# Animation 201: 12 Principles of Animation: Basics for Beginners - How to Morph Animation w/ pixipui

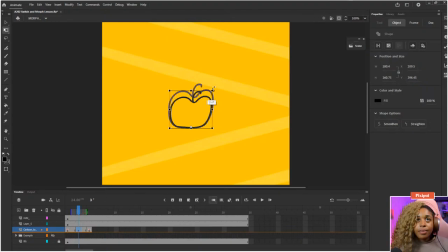2254s
Oh no, it's going down and coming in. I might make it squash out just because it has to go up. Wait, hold on. We might tweak it in a little bit. I love the excitement. Okay, we might stick with this for now.
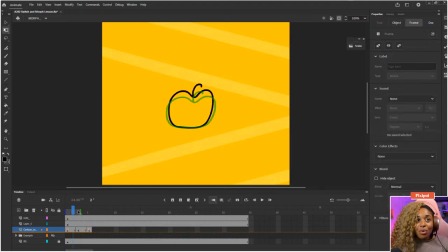2273s
I should really pull it in, but I'm not feeling like it right now because we have to make it butterfly. Okay, so it's gonna go. We've got our anticipation. We need this to overshoot. Let's push this out a little bit. F6.
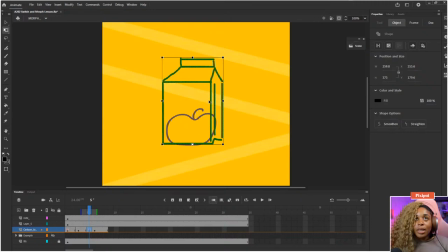2294s
Okay, if it's overshooting, if it's growing into this, let's have it be like, whoa, hey. So let me pull it up, pull it out. Give it 2. That's not 2. Give it 2. There we go. And let's scrub.
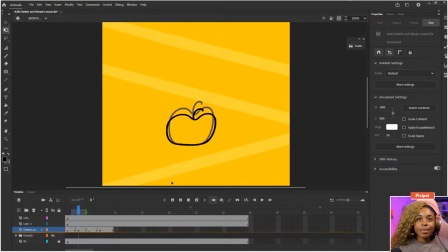2310s
Woo, hey. Take another look again. Woo, bow. I said, do you need some apple juice? There we go. Cool. So now the apple's gonna bloop, bloop, bloop.
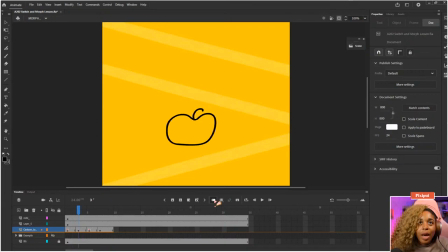2324s
3 apples make a carton. So it's anticipating. And we're gonna do the breakdown to make sense of what we're gonna have to do next. We need something to explain how this and this get to each other.
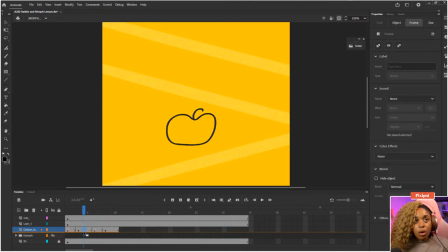2344s
So I'm just going to make this a little bit bigger. Do F7. I want it to be blank because I want to take this. This is what the apple looks like. Go over here and click Control Shift V. I'm going to turn on my onion skin, and I don't need to see where it comes from.
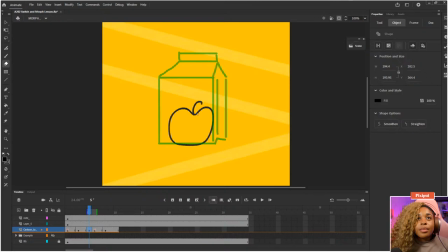2361s
I need it to layer on top. So I'm going to duplicate this. Control Shift V. Okay, so one's here.
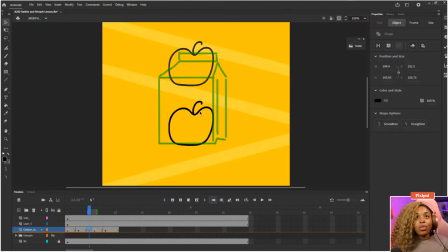2377s
They're kind of big, but it is what it is. We've got one here. This one doesn't need its stem anymore because you're not going to see it if another one's on top of it. This one's kind of too low.
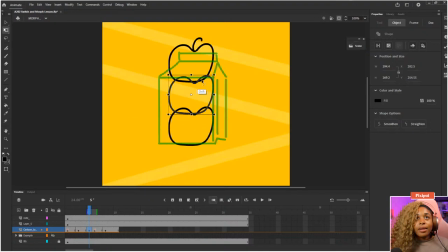2392s
Pop this one in, Control Shift V. And we're just gonna erase the bits. Hold on, can it identify it? No, it can't. This is where doing stuff on separate layers would be really helpful. So if you were going to do it on one layer, maybe you could make that your rough,
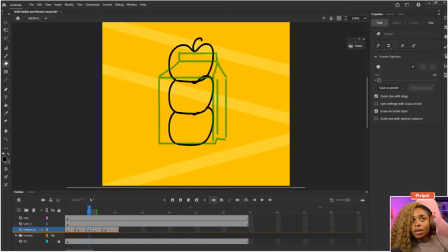2412s
because then you don't need to do all this rubbing out really preciously kind of stuff. Okay, so we've got three apples. This is the breakdown. Make it two.
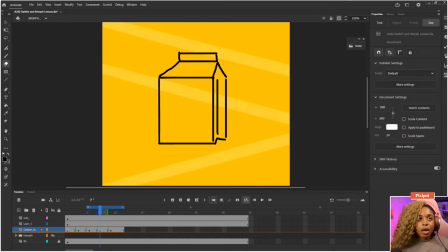2428s
I'm just gonna put a loop between here and here. Wow. Oh, it's kind of cool already. Okay. And we ain't even done anything. Hey, oh, okay. So save your work, because you know how it be. Save your work.
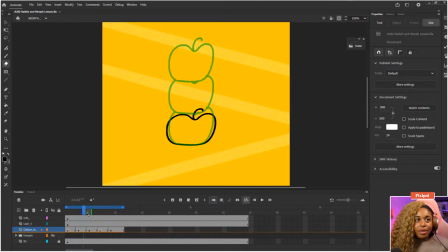2444s
The anticipation now, we need to explain how this gets to here. So I want it to go blop, blop. So we want to work on getting this to this. So if that's the breakdown between the, which I didn't name,
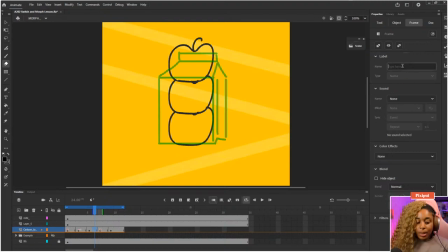2463s
anticipation, and this is our breakdown one. It is exciting, right? Because I would never have thought about that. I would never have thought about it. Okay, so it's squashed. Make a third line, F6. So that's that.
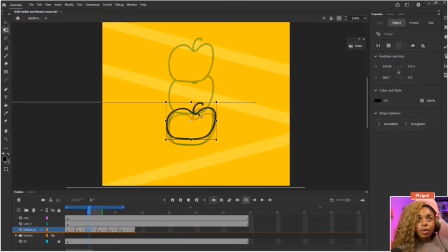2482s
Let's make sure our onion skin is in a good spot. I'm just gonna move it here.
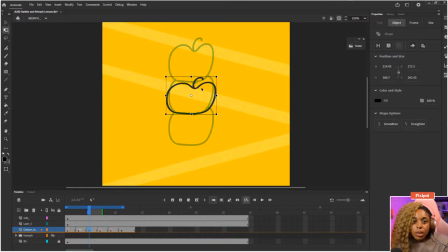2489s
I'm not gonna do any fancy, I might later on, but this is where putting your stuff on a separate layer would come handy, because if I wanted to change the timing of the apple that gets chucked up by the other one would be slightly different to the one that's coming up underneath it.
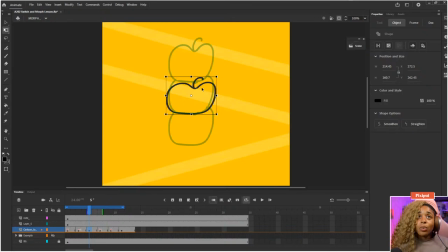2504s
So it's kind of easier on separate layers. So do bear that in mind when you're doing your own one. So I've got this one here. I'm going to copy this. That's sort of where it needs to be. And I'm gonna do Control Shift V. Let's think about the in-between here.
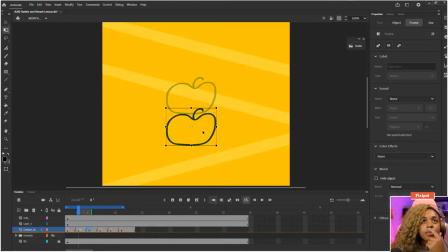So let's take a look at this. I have an idea.
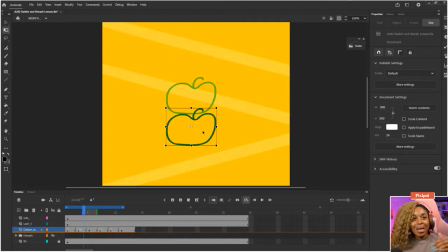2540s
Okay. Oh my goodness, we've got lots of steps. So we've got this step. Let's call this another breakdown. I need to explain how this gets to this now. If you take it like that, it will make your work a little bit simpler.
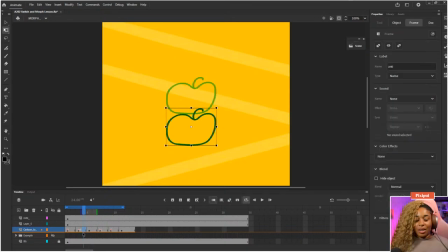2554s
How did this get to this one? Easy. Let's make this another frame, make it another two. Oh, actually, let's grab this one instead. I'm gonna copy all of this, make another frame. Get rid of that, I don't need it. There we go.
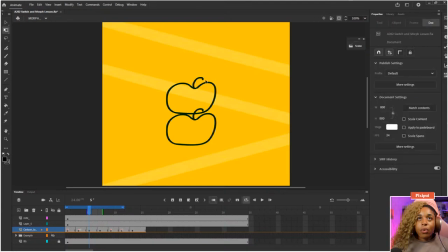2573s
And I'm gonna say, before this one got to where it is. Oh, you know what? You know what I should have done? I know exactly what I should have done. Okay.
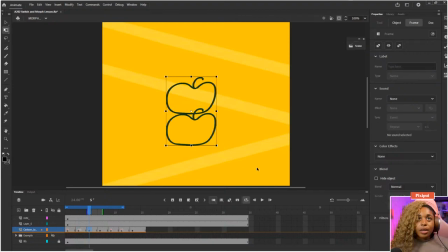2588s
What we needed to do was take this one. Oh, I can do it on this one. We're not being too precious. Move it down.
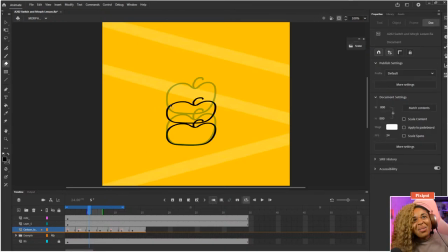2602s
I don't want the top one to be too squashed, because technically, well, kind of, it is moving up at a kind of force. If you do want to select a specific thing, you can totally press the L button and highlight specific stuff. Or you could just draw it again.
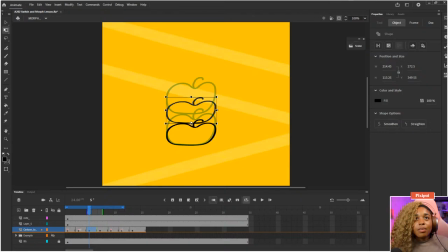2622s
I'm gonna go to Q. I want it to move out a little bit to be like, oh, it's being affected by the force. So we've got this, it goes down. Let's say we could probably make it go down again, but we'll do that afterwards.
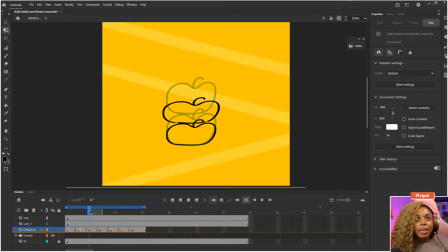2641s
We've got, wow, this here, totally make it wider, I feel. Wider and further down. Maybe we should probably connect this gap, although it's not gonna be on the screen for very long, but it's up to you.
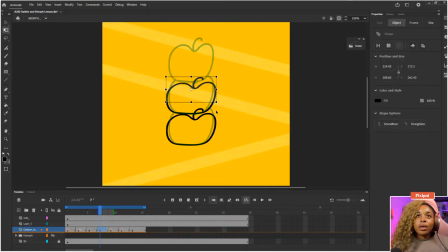2660s
And now it's here. We could totally make it react to it settling. So if it's being pushed up, it means it's going to continue to go up before it comes back down.
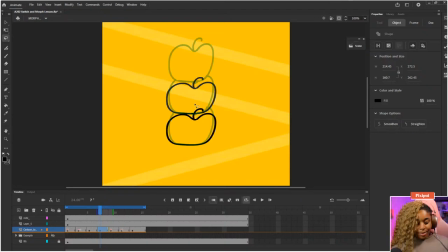Push it up. Did we save? Hold on. Let's make sure we actually saved where we came from. Try not to edit stuff before you've made a duplicate of your frame.
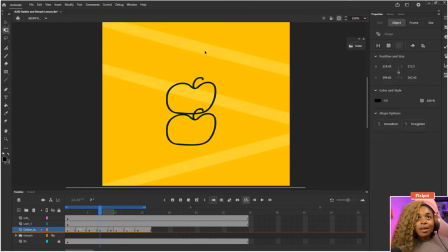2694s
Otherwise, you're gonna have to go back and do it again. All right. Don't need this, don't need this, don't need this. The Force, you say? Oh?
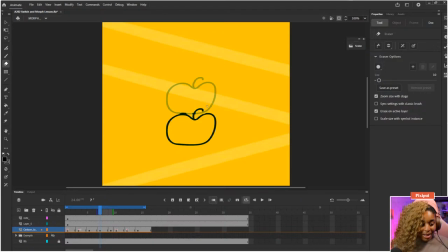2712s
That Star Wars is coming back. Love the sound. What's the ID track? That is an Adobe stock sound called Up from Igor Pomponia.
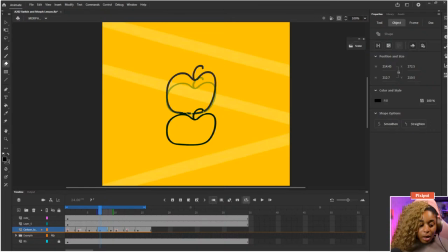2724s
Amazing chill edit dub. So head on over to Adobe stock, and if you look up amazing chill edit dub, you should find it. All right, so we got it coming up.